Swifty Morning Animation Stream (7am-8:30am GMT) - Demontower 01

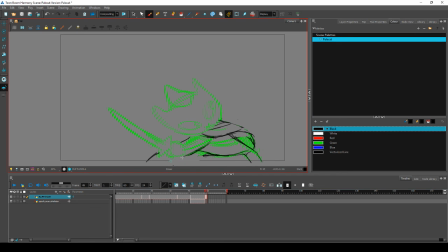Okay, I think I can do something cooler with the leg than what I drew.
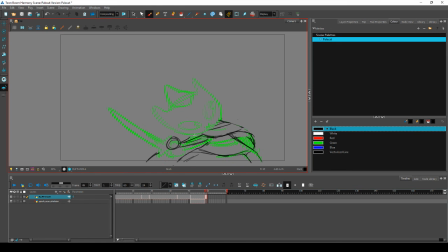hand up here to clear the silhouette a bit more. You should probably have the hands drag slightly more than they are. Probably.
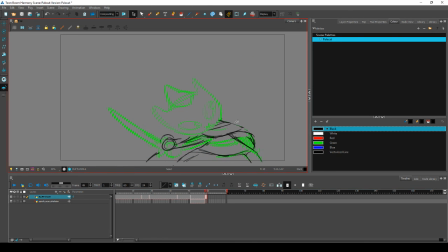If they have the hands drag too much, then it means that the sword doesn't have as nice a flow.
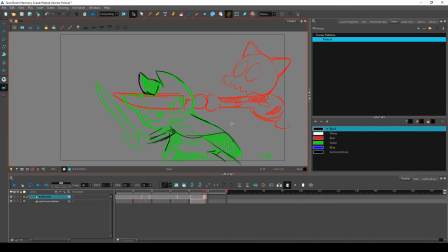I'll just delay the sword here more.
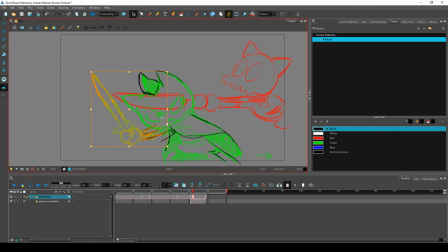Oh, you've put on Demontower. That's a really good idea. No one can hear it though. You could put it through Bandcamp, I guess. Put it through Bandicam. Or sorry, through your computer.
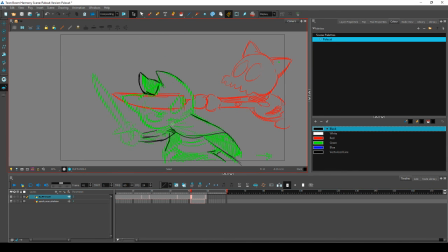Because your technical wizardry means nothing to me, Michael. If you play it on your computer, it'll go through the stream. Will it? Are you sure? Because I think I've got my headphones as the audio thingy.
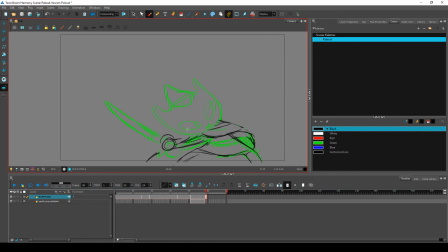Your OBS will be picking up your system sounds as well. So Okay. I'll try it. I hope the sound balancing is okay. And it's not too quiet or loud. I linked it in the...
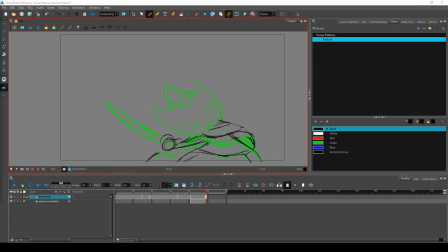You did? Okay, I will just use your link. Let's hope this isn't too loud. Is there a volume thing for anywhere?
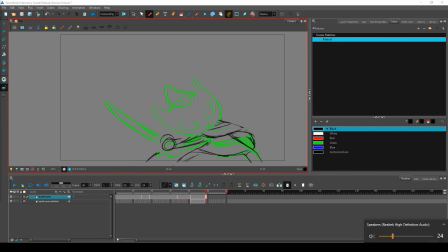I don't know. Maybe you might be better YouTubing it, I'm not sure.
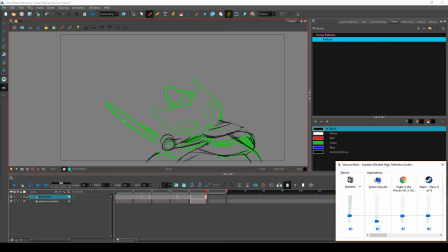Maybe. Yeah, I might YouTube it. Demontower. Demontower.
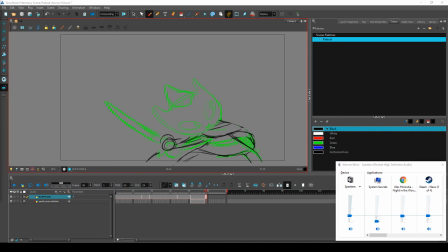Okay, you can tell me how loud that is, Mike, since you're in the stream.
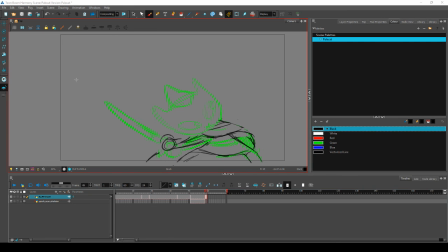Is that playing through my speakers? Of course it is.
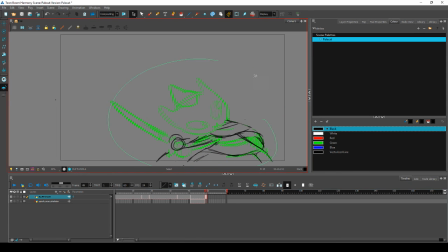Why wouldn't it be? Yeah, okay, no worries. Let me just... I don't even know why. There, I can hear it better now.
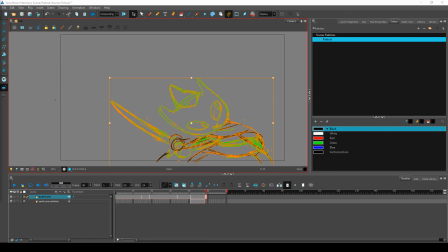Can you hear it? Loud. It's very loud. Okay.
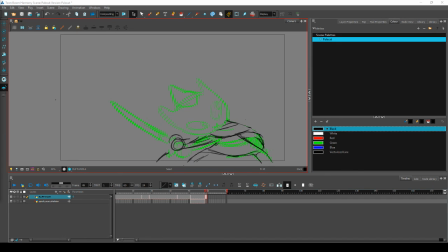That's the lowest I can have it. Now it's off for me. Now it's off. Let's see if it comes back.